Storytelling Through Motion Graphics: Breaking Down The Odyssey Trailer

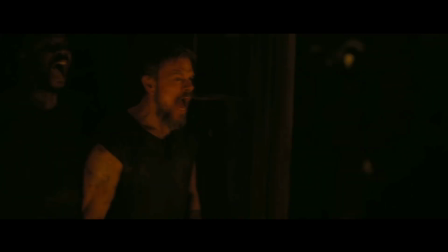0s cyclops, and giants, and puppies? Oh my.
Today we're breaking down how story works inside a trailer.
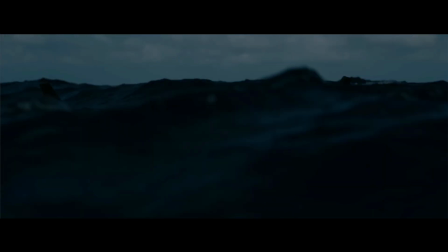7s
Not just any trailer, but the trailer for Christopher Nolan's The Odyssey.
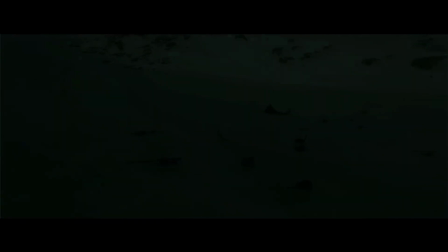12s
Now, we're not going to get into all the Homer's version versus Nolan's version and all the adaptations ever made.
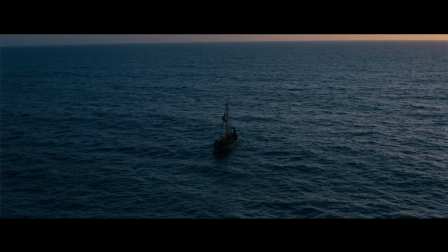19s
And we're definitely not tempting the gods by taking a stance on the law of Zeus.
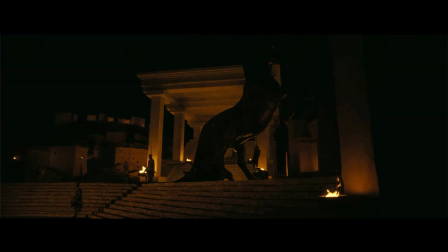24s
We're staying focused on how this one trailer uses visual elements that you can apply to your work to tell its story. But what in the heck, Aaron? What does this have to do with After Effects? Well, let me tell you.
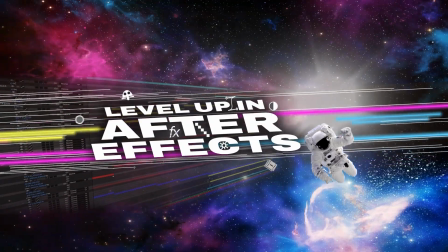36s
Let's get into it. For the most part, when it comes to live action footage, motion graphics is used to enhance the core messaging or the story, making it clear to the viewer what they're supposed to feel and understand. Now, sometimes the messaging is unclear or confusing, and that's intentional because later down the road, there's a sequence that will be the real reveal. But when the messaging is unclear and it's unintentional, then the storytelling has not been structured properly. In today's breakdown, and I don't mean an actual breakdown, although I almost had one putting this video together, I'm going to talk about just a few elements that can be applied to your projects to help elevate your projects to epic standards. Whether you're working with live action footage that you're enhancing with created assets or you're doing full-on animations, I help you solve issues that you're having with simple workflows that are at your fingertips within After Effects.
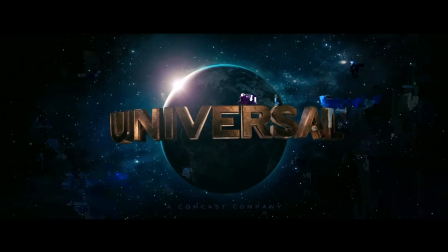103s
You can watch the full trailer from the link in the description,
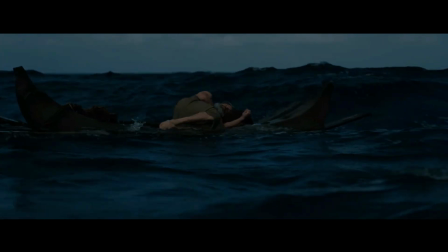106s
but I'm going to jump around and highlight the parts that really show you what's working and how they make you feel exactly what they want you to feel.
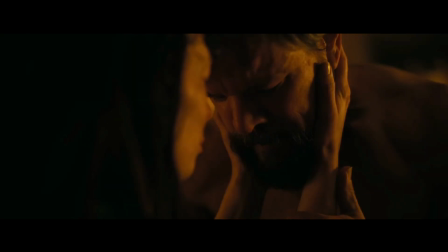114s
Watched straight through, even if you remember nothing about Homer, Odysseus, Penelope, or the Trojan horse, you get the core idea.
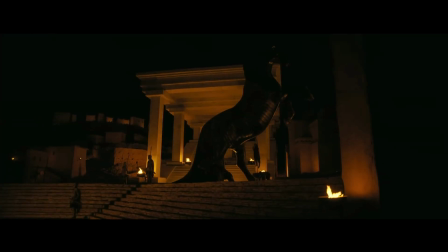122s
A soldier or leader of real importance has been separated from his wife and son, and he's on an epic, perilous journey to get back home to them.
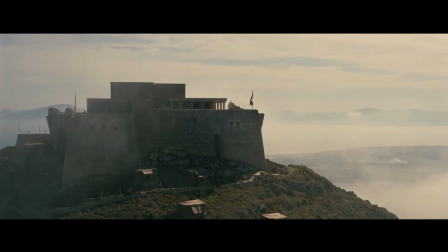131s Help me go home.
The trailer does its basic job. It gives you a clear sense of the central situation and stakes in a very concise summary. But the interesting question is, how does that make us feel? Well, storytelling is really about helping us to relate and to project. And trailers are really overall just short films, and they need to get us to engage very quickly. They need us to suddenly care about someone we may never have even heard about up until 2 seconds ago. Well, how do they do that? Audio is very important, and sound effects, dialogue, music do aid in helping get us to that emotional level in films.
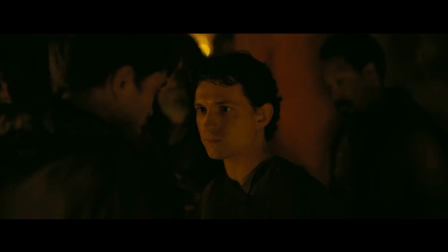171s
It's the visual framing and distance and lighting that gives us the visual metaphors and cues for us to engage. So here's the breakdown in this trailer of a few of those elements. The intro is all about home and absence.
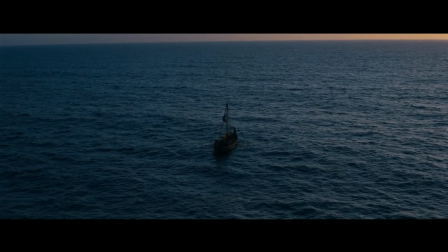188s
We see the wife, the son, the household without its master,
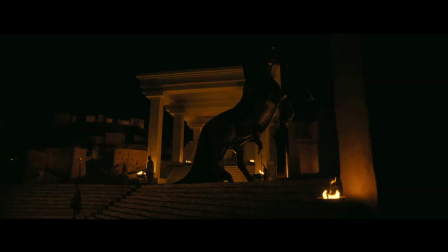193s
and the devastation of war and tragedy that has separated the man from his family.
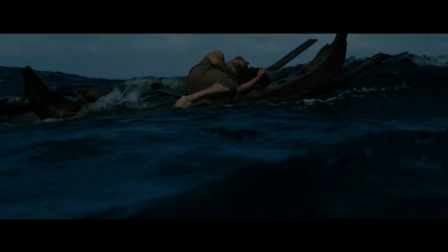198s
The objective of this first part is to create that absence and longing.
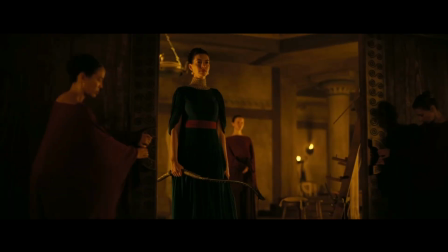203s
So shots of Penelope and Telemachus composed alone with a lot of negative space around them,
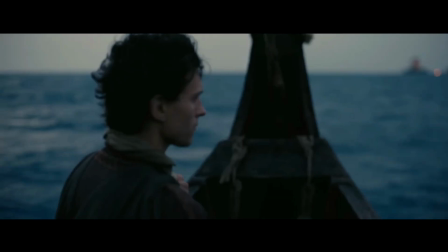209s
those empty areas visually represent what's missing: Odysseus and stability.
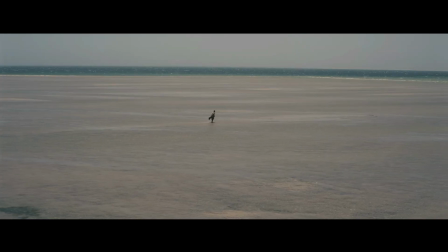215s
Our eyes read the character as small and abandoned inside a world that feels too big.
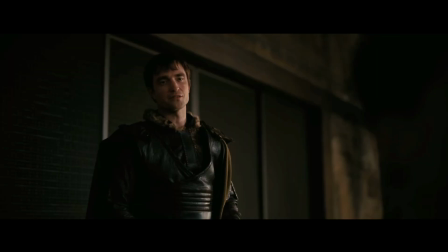222s
Then we move into corruption and threat. The evidence that he's been gone too long.
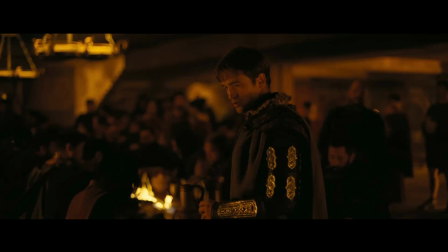228s
The household has been overtaken.
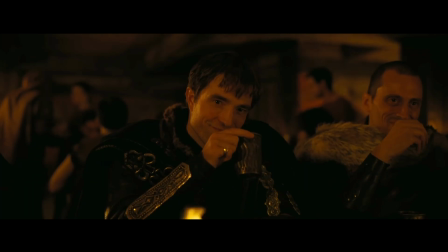229s
The suitors crowd the frame, lounging and feasting, often from lower angles or with bodies dominating the foreground.
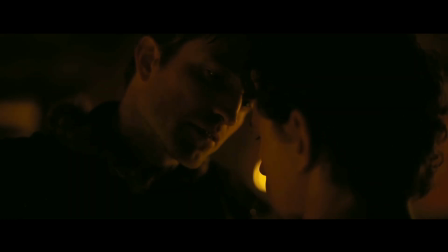237s
The crowded composition signals that they own the space now, so it feels like they're being overshadowed and pressed out of their own home.